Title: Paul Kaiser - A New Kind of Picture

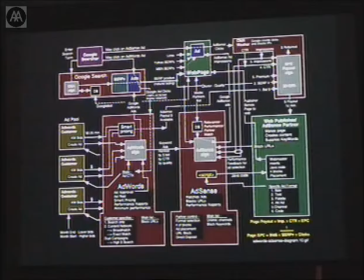Or a similar thing happens even in an AdWords search in Google, where it goes to this amazing number of steps to render out for you in the next second the text ad that it thinks you need to launch.
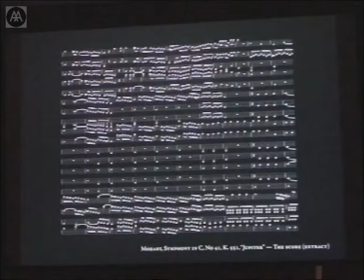And this is, that's impressive, right? So the first thing that we did is we, by we, I'm really saying Mark, not being said nothing about it,
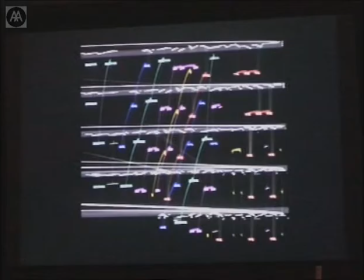we had the computer look at the score and pick out its, see if it could pick out on its own the themes, which it did completely successfully, you'll see that's exactly what it was, that's untouched by human hands, just search codes, found those easily.
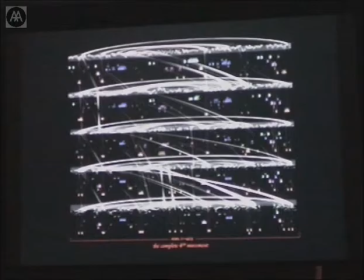And then it could do something a little bit more than what a musicologist normally does. It could then trace out over the whole fourth movement, what were the corresponding points? Where is that material first seen in the whole piece? And starts drawing these connections between them of frequency and correspondence. Then another thing, and I'm skipping over this very rapidly, the other thing we did was rather than just looking at the score, we looked at its performance by ten musicians.
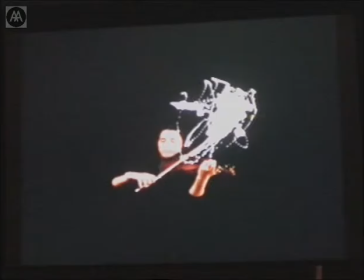So we motion tracked, in this case, the second violinist, and we compared the musician's interpretation of the score with the abstract score itself, that Mozart wrote. Because the essence,
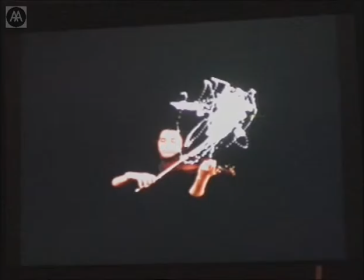of course, of music is the fine human interpretation by the musician of the perfection of the score. It's that interaction where the timing is just microseconds different that gives it its nuance.
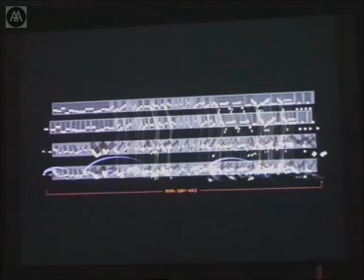So we looked at that, and this is a diagram of how that works. In this case, you'll see in the lower bit, the arcs are basically the bowings of that particular musician,
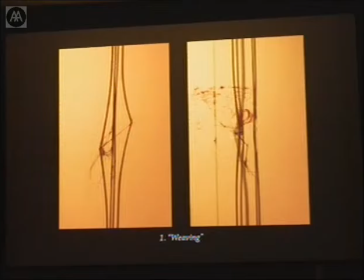as she interprets the score, and there are differences in timing. The piece itself ran for about 25 minutes per cycle. In the first phase, called weaving, it would sort of gather up the notes in Mozart's vocabulary and thus essentially establish the tuning of the piece.
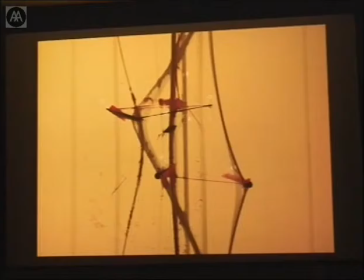It's called weaving in this instance. This is a blow up on it, as you can see, even in this not particularly great projection. The lines are extremely fine. One of the most important ideas in this piece for us was that you could, unlike most electronic displays,
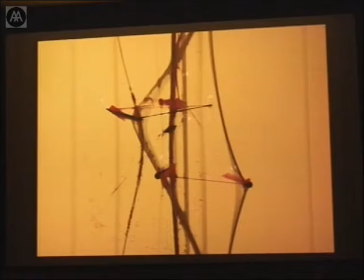you could see it from a distance, at least at night, very clearly, but it rewarded you. If you walked up to it very, very, very close, this far away, you would see more in it. It would disclose more. In that respect, it was more like a material object, like a painting, for example,
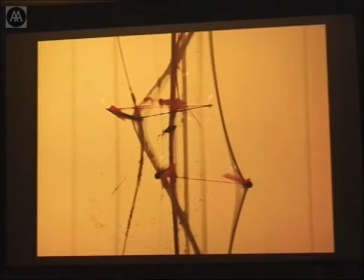than the usual digital display or electronic display where you walk up towards an LED display or towards a television screen.
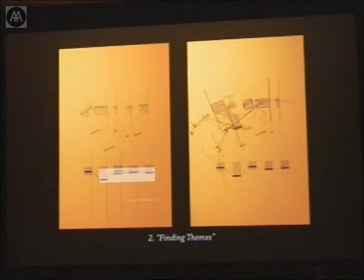It just breaks apart into meaninglessness. As I say, there were four parts to it. In this part, the AIs would find the themes. So each screen was a particular instrument. So let's say you had the second violinist finding the themes it needed for the piece.
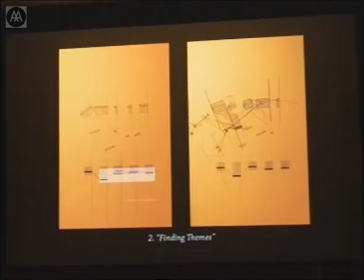And you could hear them gradually, by trial and error, honing in on the exact right themes, which would take them about 10 minutes to do.
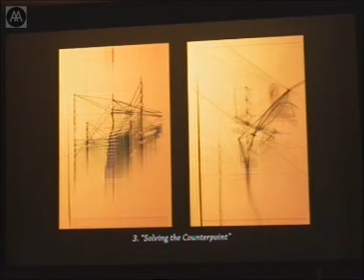And then after that, oh, here's a close-up of that. And then after that, you had to solve the counterpoint. How did you position all those themes in relationship to each other?
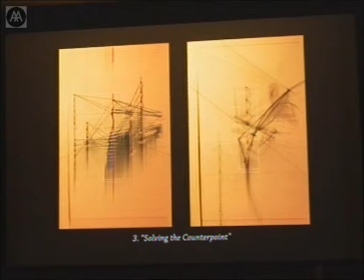So when does the first violinist play theme two, and when does the bass player come in with theme four, and so on and so forth? And so what they did was they, for the first time, the computer started listening to each other, all ten of them to each other, And they would, by trial and error, they would put the whole puzzle together almost like a Rubik's cube.
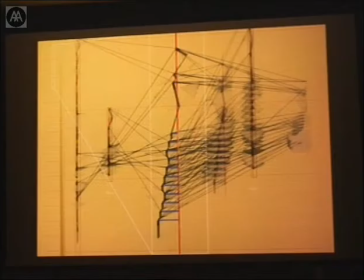And that also took about 10 minutes. And then at the very end, they'd perform it.
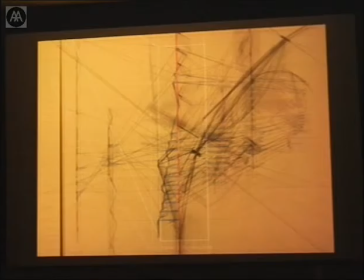You would see, oh here, more stills of the solution.